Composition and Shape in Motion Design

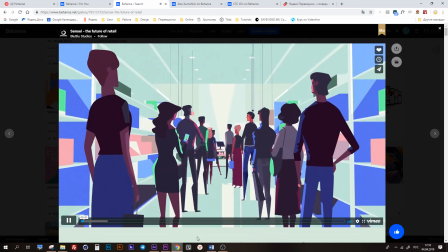[24:40]
This format has always been the most convenient and adjusted to human eyes, as this is the way we see the world.
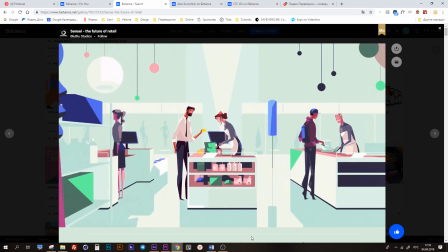[24:48]
It's often used in photography for landscapes or elements enclosed in large spaces.
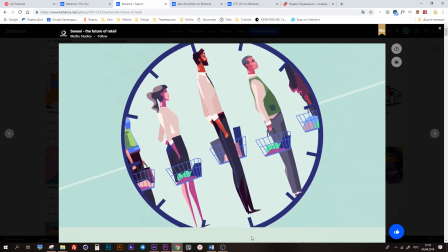[24:55]
Indeed, it's better to photograph landscapes holding the camera horizontally.
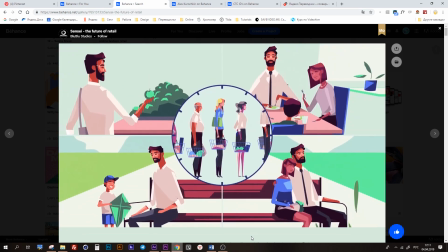[24:59]
That's also true for architecture, group portraits, or still lifes.
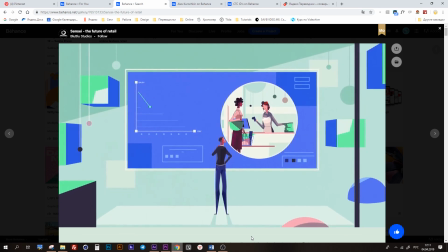[25:04]
Although horizontal orientation is habitual, it's not as universal as it seems.
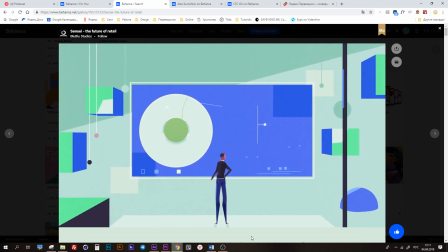[25:10]
The thing is, the frame orientation should ideally support the composition and the shot structure.
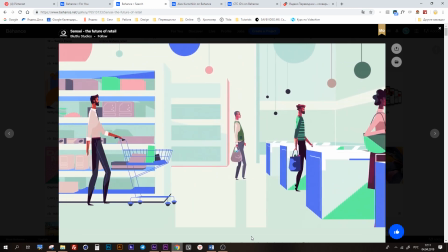[25:17]
This means it's not about the frame orientation, it's about what you want to put in this frame.
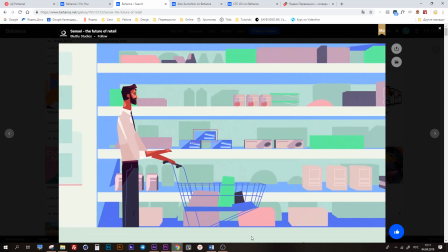[25:23]
By the way, a horizontal video is also great for social networks.
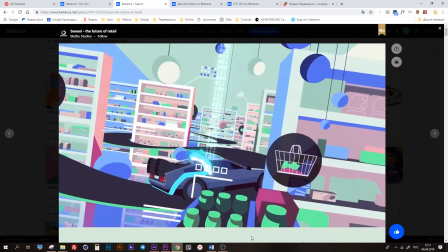[25:28]
It's especially better for Facebook than a square one because the net is more geared towards text content.
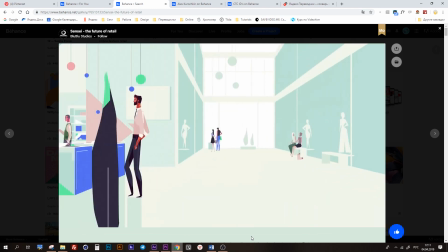[25:35]
And when it comes for Instagram, you should just carefully choose the cover for a horizontal video to prevent a
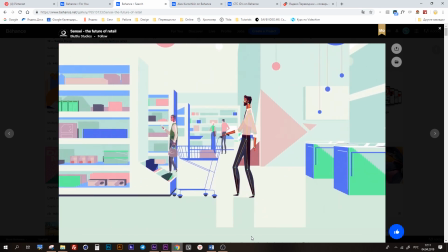[25:42]
square aligned video from having obviously cut parts on the image.
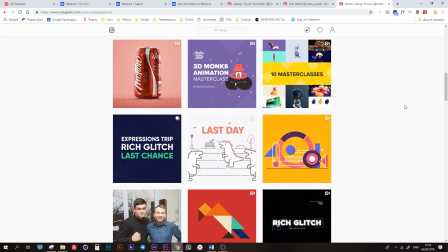[25:48]
Square format. Due to Instagram, square format has been intensely evolving for some years now.
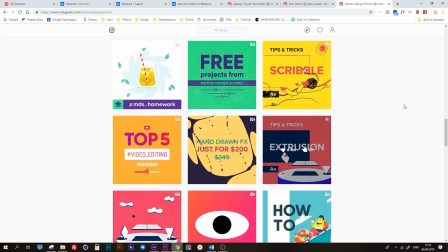[25:56]
It enchants the video's expressiveness and makes the picture more static and balanced.
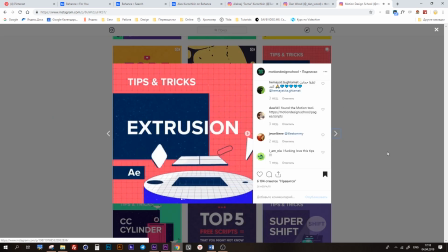[26:01]
It's actually perfect for symmetric compositions and abstract forms.
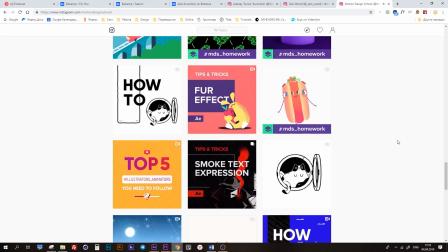[26:06]
This is probably the most universal format. Architecture, landscapes, portraits also fit well in a square.
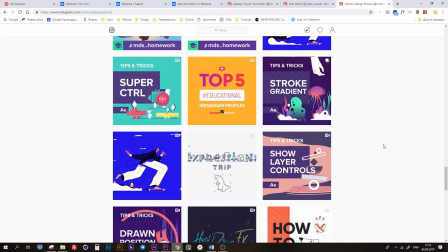[26:14]
Inside a square, the viewer's gaze moves circle-wise, not side to side or top to bottom.
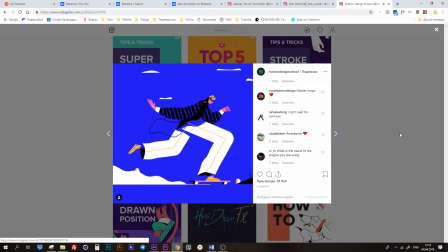[26:20]
That's why it's good to put the object in the center. It gets surrounded by less space, which helps to stress its details, and besides, it creates depth on the screen.
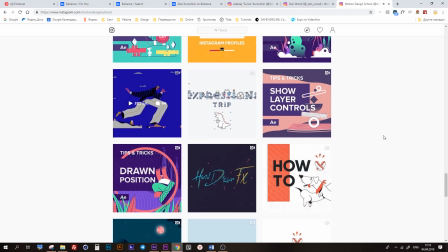[26:32]
A perspective background is also more fit to the square format than to any other.
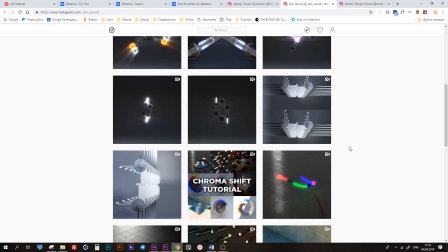[26:39]
Also, diagonal lines, especially the ones at the angle of 45 degrees,
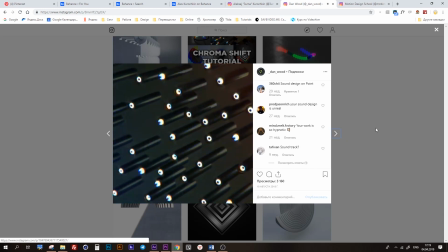[26:44]
have a very powerful effect on viewer in a square format. Vertical orientation.
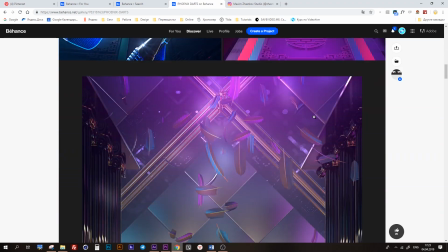[26:51]
Vertical format is the newest one.
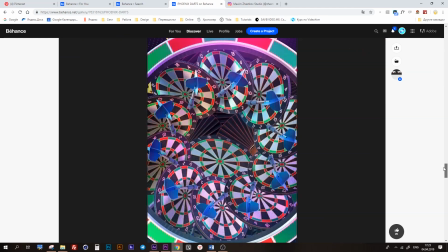[26:53]
It's been evolving for only a couple of years and used in video stories in a few social networks and also in Instagram IGTV.
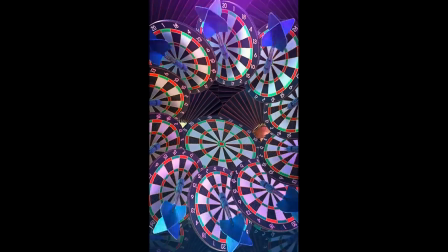[27:02]
Our natural horizontal side gets blocked by a vertical object,
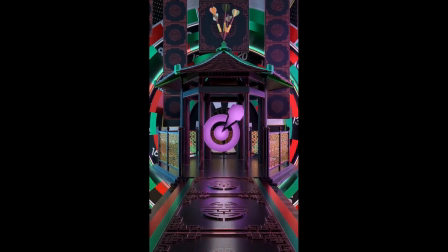[27:07]
so we scan a video from top to bottom, which makes us pay more attention.
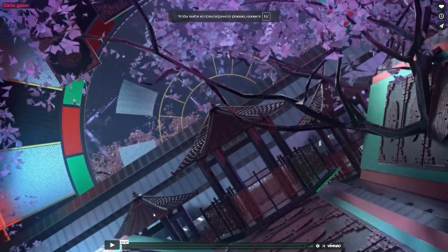[27:12]
Also, a vertical video covers the entire screen area so that no feed competes against it. Why is vertical video getting popular?
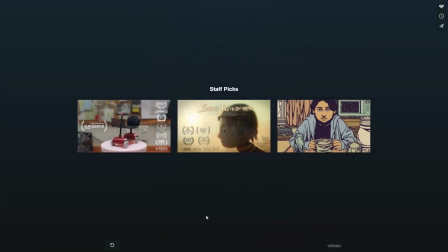[27:23]
The thing is, we hold the phone vertically and turning it every time we watch a video is just not convenient.
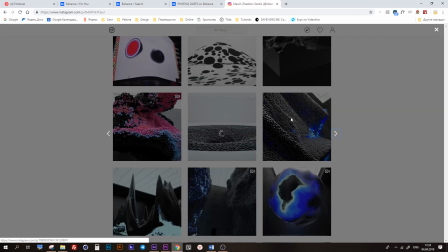[27:29]
Besides, when it comes to stories format, it's more noticeable to subscribers than the general feed that is packed with posts.
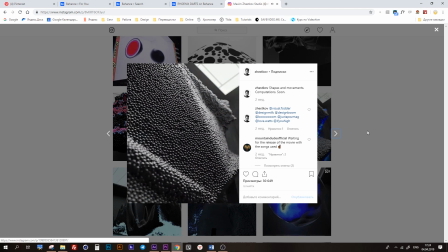[27:38]
In the next couple of years, vertical video is going to develop even more rapidly.
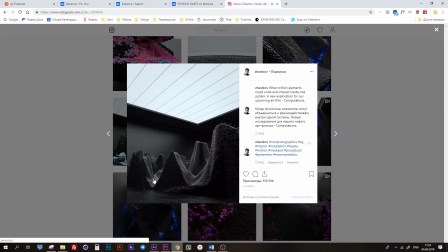[27:43]
Along with traditional vertical photography and posters in graphic design, this format is perfect for vertical compositions, especially portraits, but it's also good for highlighting a single vertical element from its surroundings.
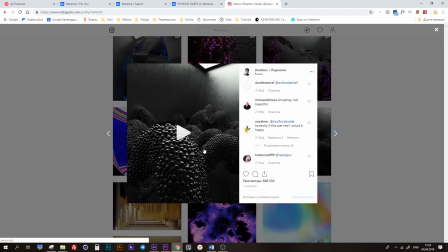[27:58]
Our eyes would feel more comfortable looking at a vertical formatted object if it's shifted towards the top of the bottom of the frame.
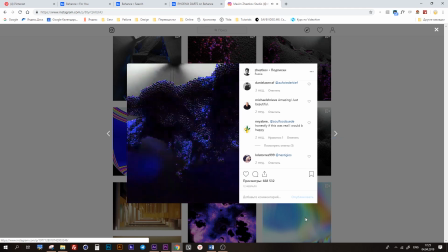[28:07]
And it's better to locate at the bottom as this creates a sense of stability.
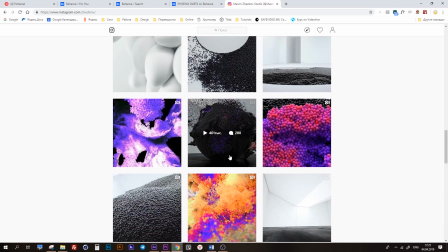[28:12]
A linear perspective would work great for creating a frame depth. It has to be horizontal to support the perspective depth.
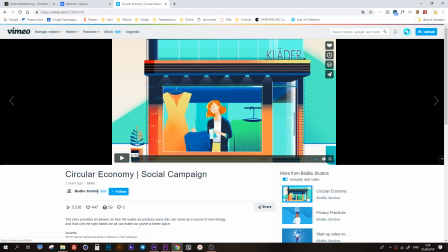[28:21]
Factor 3. Eye movement within frame. Alright, we look at a horizontal frame, for instance.
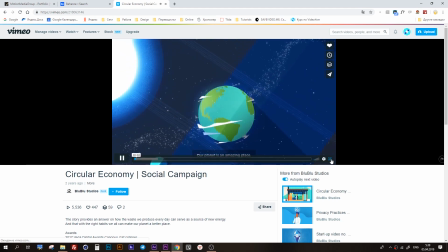[28:29]
We only can focus on its small part,
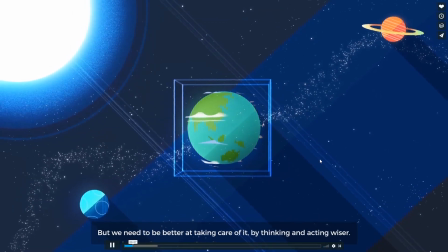[28:31]
so you should route the eye movement within the frame and plan the start point and the finish point of that route.
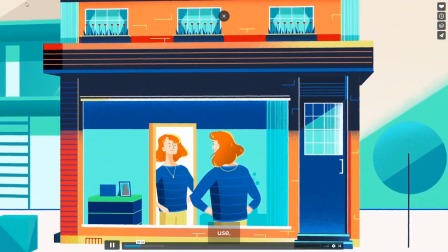[28:39]
Point A is the main subject for the start. It is a perspective frame.
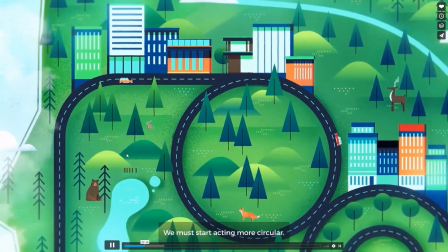[28:44]
Sight normally moves in a zigzag line.